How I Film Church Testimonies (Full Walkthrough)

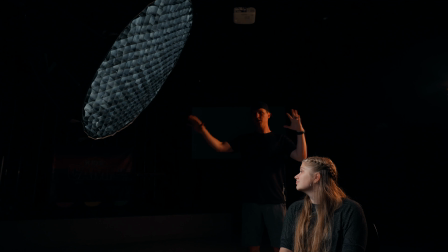[24:48]
So you can see right away, if I'm standing in the same spot, I'm not seeing nearly as much of the light as I was a second ago. even on the ground, I can see I'm barely getting any light spill on the ground. So It's really just a lot more focused kind of around the chair and a lot around our subject, which is the goal.
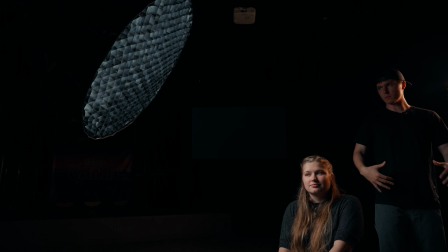[25:04]
For this, it's even more important for the light to be focused directly on our subject because you're not going to get a lot of spill to the outside.
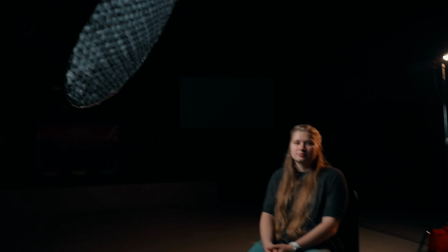[25:11]
So let's see what the difference looks like on camera. Yeah, so I can see straight away we're getting a lot more like focused light.
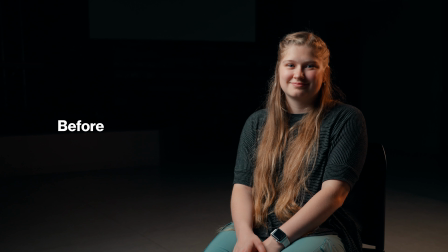[25:18]
We're not seeing a lot more around her. So this is gonna really isolate her a lot.
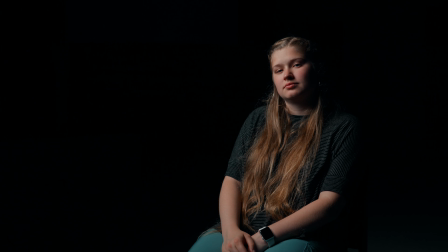[25:23]
If I turn off our backlight here, you can see just how dark the rest of the frame is, which is a really interesting look. So again, just different kind of techniques for you to consider.
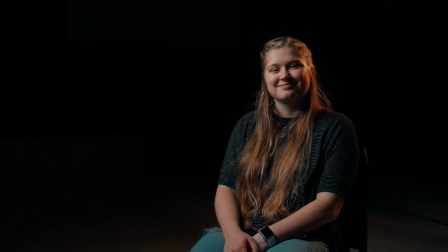[25:35]
For this shoot, I'm gonna throw back on the backlight because I always want that little outline around our subject.
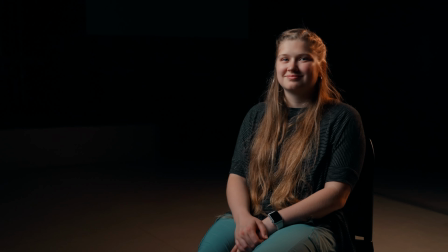[25:41]
I think the key light is in a pretty good spot. I think I honestly may raise our ISO just a little bit.
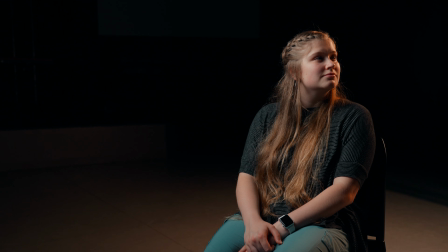[25:47]
I think I'm gonna move back our tube light a little more. Now this is always the battle because I always feel like I need to just keep adjusting stuff.
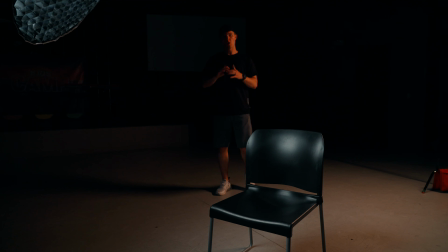[25:54]
But at some point you kind of gotta call it good and go ahead and film. All right, so as we kind of wrap up the lighting, because I'm pretty happy with how we are, at least right now, just with a nice key light and a nice backlight, I am gonna throw our little aperture MC,
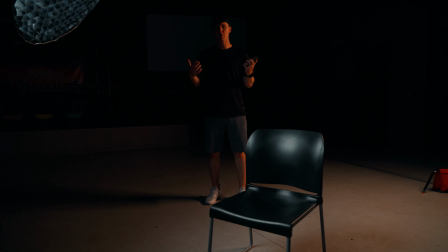[26:09]
which is the third light that we have available. And I'm gonna kind of use this as a background light. So this one is great for background light, honestly. It's pretty much perfect because it's completely adjustable as well as battery powered and magnetic. So it's pretty much the perfect light just to be able to throw anywhere in our frame.
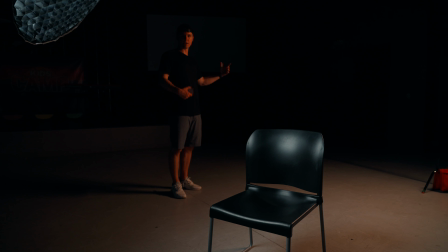[26:25]
But I kind of just want to add a little bit of color into the background and try and make it a little more interesting. So let's kind of see if this will work or not. So let's go ahead and flip it on. I think we're still to like a nice blue.
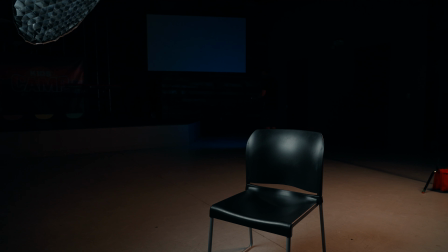[26:38]
So I'll increase like our saturation. Maybe we use this cool blue. Bring the intensity down a little bit. Maybe I even set it somewhere a little off frame. Just shining like some blue light into the background.
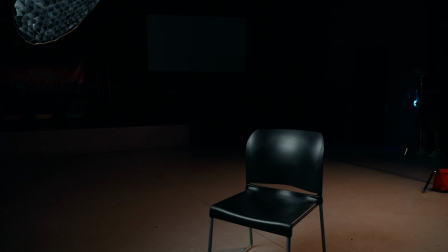[26:53]
So we're just barely in frame here, so I'm gonna scoot our stand back a little bit. All right, I think that's actually kind of cool.
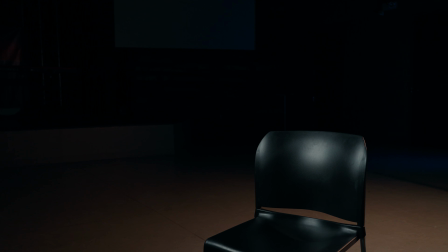[27:00]
I might go with that. It's not a super motivated light per se because it is blue and we only have like an orange light coming from the background. But I think it'll help just to add a little bit of visual interest. I might move it up a little bit just towards our backlight, so we're not getting any kind of crazy shadows on like the door handle or anything like that.
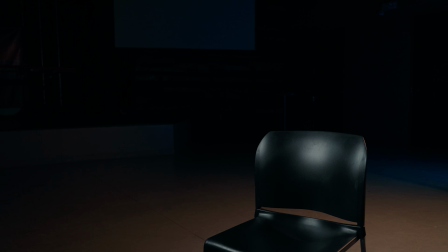[27:19]
Yeah, that's cool. That adds just a little bit. You can also obviously swap our background light with our backlight, just depending on the kind of look you're going for.
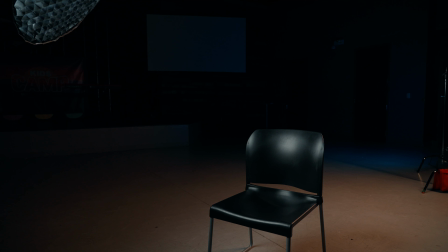[27:27]
But I would say this is a really solid 3-light setup for a testimony. So now that we've got our lighting pretty much dialed in, we're gonna start working on audio, which hopefully will not take as long as lighting, that's for sure. Really, all that I'm working with here is I just have a C-stand that I'm gonna use to hold up our boom pole. So overall, I'm gonna set up a shotgun mic on a boom pole. So boom mic, aim that at our subject as close as possible. A lot of what we talked about in the audio section. And then I'm gonna use the lav mic that I'm wearing right now just so you can hear me onto her so that we can actually kind of have two sources as a backup just in case anything happens with either of them, as well as just in case one of them sounds better, because sometimes these shotgun mics pick up a lot more noise in the room, which I kind of want to avoid.
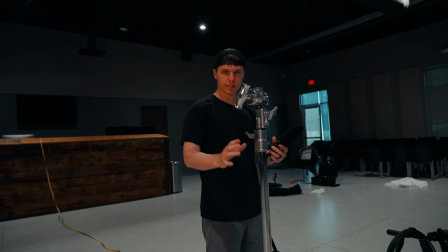[28:13]
What I'm gonna do first is position our C-stand that we're gonna use to mount our boom pole on.
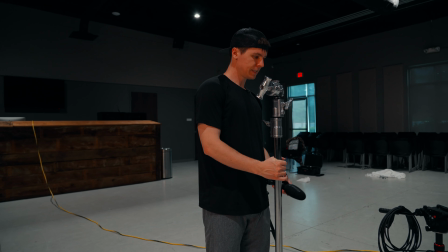[28:18]
So what I like to do with this is go a little bit to the side of our camera, because this can kind of be wherever.
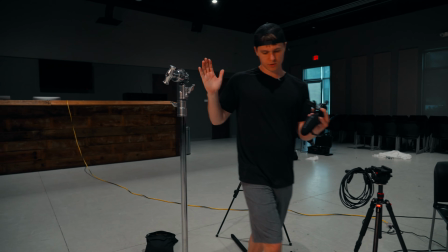[28:23]
Some people go more like straight on, but really what we can do is come out with our boom pole and kind of mount it on here and just angle it down.
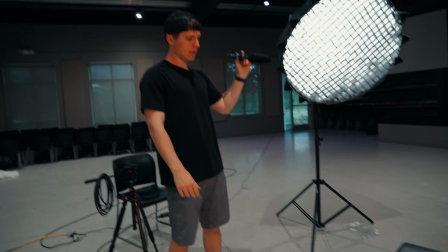[28:31]
So we don't need to like come here and like angle it forward. So that's kind of what I like doing more, is going more like here and just coming in from the side.
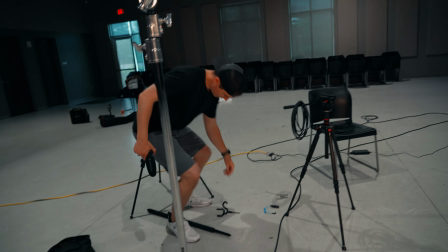[28:39]
So let's go ahead and do this. Now there are specific like boom pole holders, which I haven't messed with a ton,
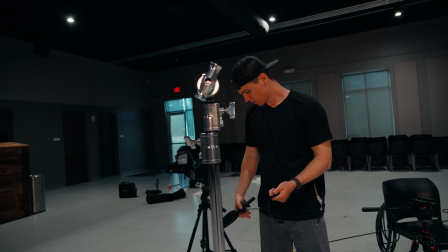[28:47]
but I do really like this solution that I have here, which is just a boom pole as well as like a pretty cheap boom pole holder.
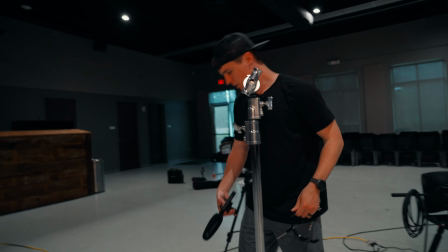[28:54]
These are like 20-30 bucks or something like that.